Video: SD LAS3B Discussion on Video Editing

what I am going to show you is a very interesting effect which was originally done by one Russian filmmaker. His name is Kuleshov. I don't know how to spell that, but it is called Kuleshov. He was a filmmaker, and this this has been done, I think, long time back. It is in early stages of filmmaking that this thing was created. Right. So he had see, it's something like 1929. This film was shot, and the best part of the film is whatever theory I had told you about editing. This has come because of this gentleman who created some very good experiments in editing, and he put a theory saying that
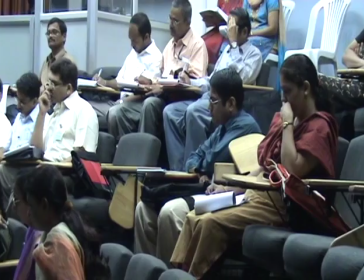if you put certain videos along with others, and then the story starts building up.
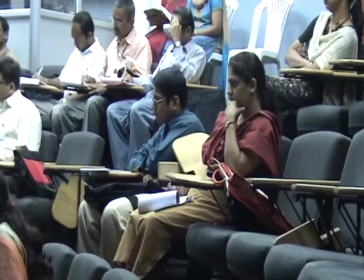So it is like I show two different shots, still if I connect them together, then you start suddenly having a story in your mind, because there are two shots back to back being played for you. So with that, to prove that theory, he actually had one very interesting situation explained. So there are suppose there is first shot where
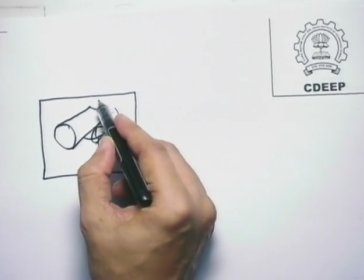you have a gun, and which is pointed towards the camera, and you have a gunshot, right?
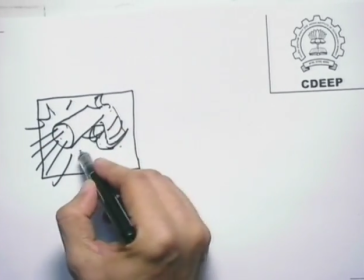So that is one of the shots,
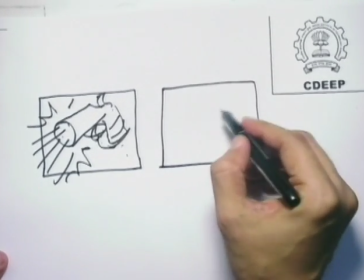and the other shot is of a person maybe who is smiling and looking upwards.
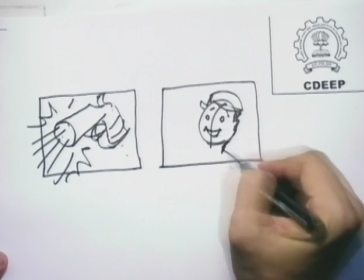So he is looking at you, and suddenly he is looking upwards and he is smiling. These are the two shots you have.
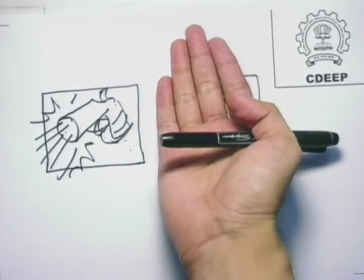Now if I show the first shot as the gunshot,
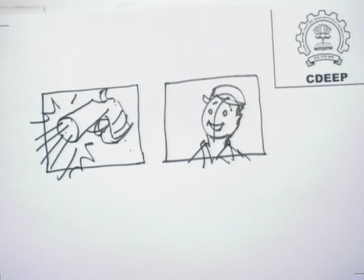and I show the person smiling slowly upwards, then you feel that the gun was fired, but he didn't get it, because of which he is smiling and looking up. If I reverse the scenes, I put this person laughing first,
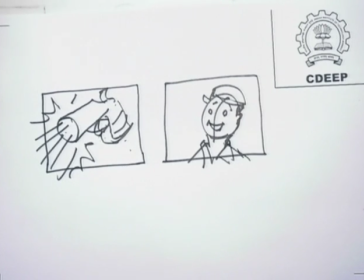and then there is a gunshot, you may feel that he was the one who was targeted and he was killed, right? So this, there is no rhyme or reason. There is no continuity here. There is no common point here. The persons are different. The shots are different. Maybe they are taken from two different films also.
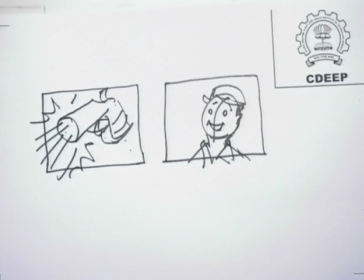Doesn't matter. The moment they come next to each other, they start telling you a story, and this was Kuleshov's effect. And he had given many such incidents. So one of the incident was another group of things he explained, and that was three shots, and one shot he explained was a car explosion.
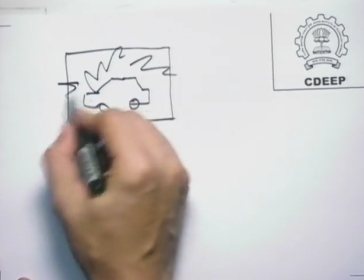So you have a car explosion as a shot.
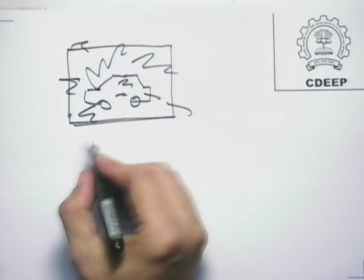Other shot is of a car going
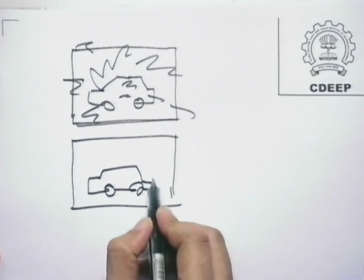with some fire slowly, some fire starting to pick up.
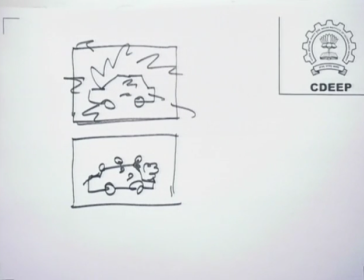And there is third shot where
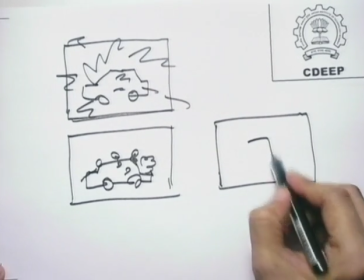maybe it's a top angle where people are running out of the car.
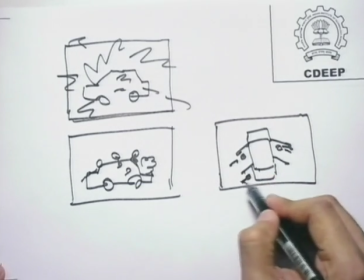Right, so these are the three shots. Now if I number them
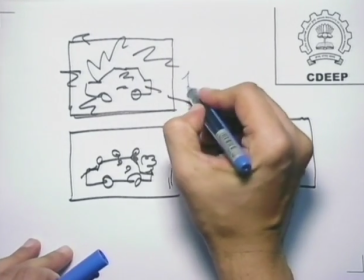as 1, 2, and 3, now there is different story every time I rearrange them, right?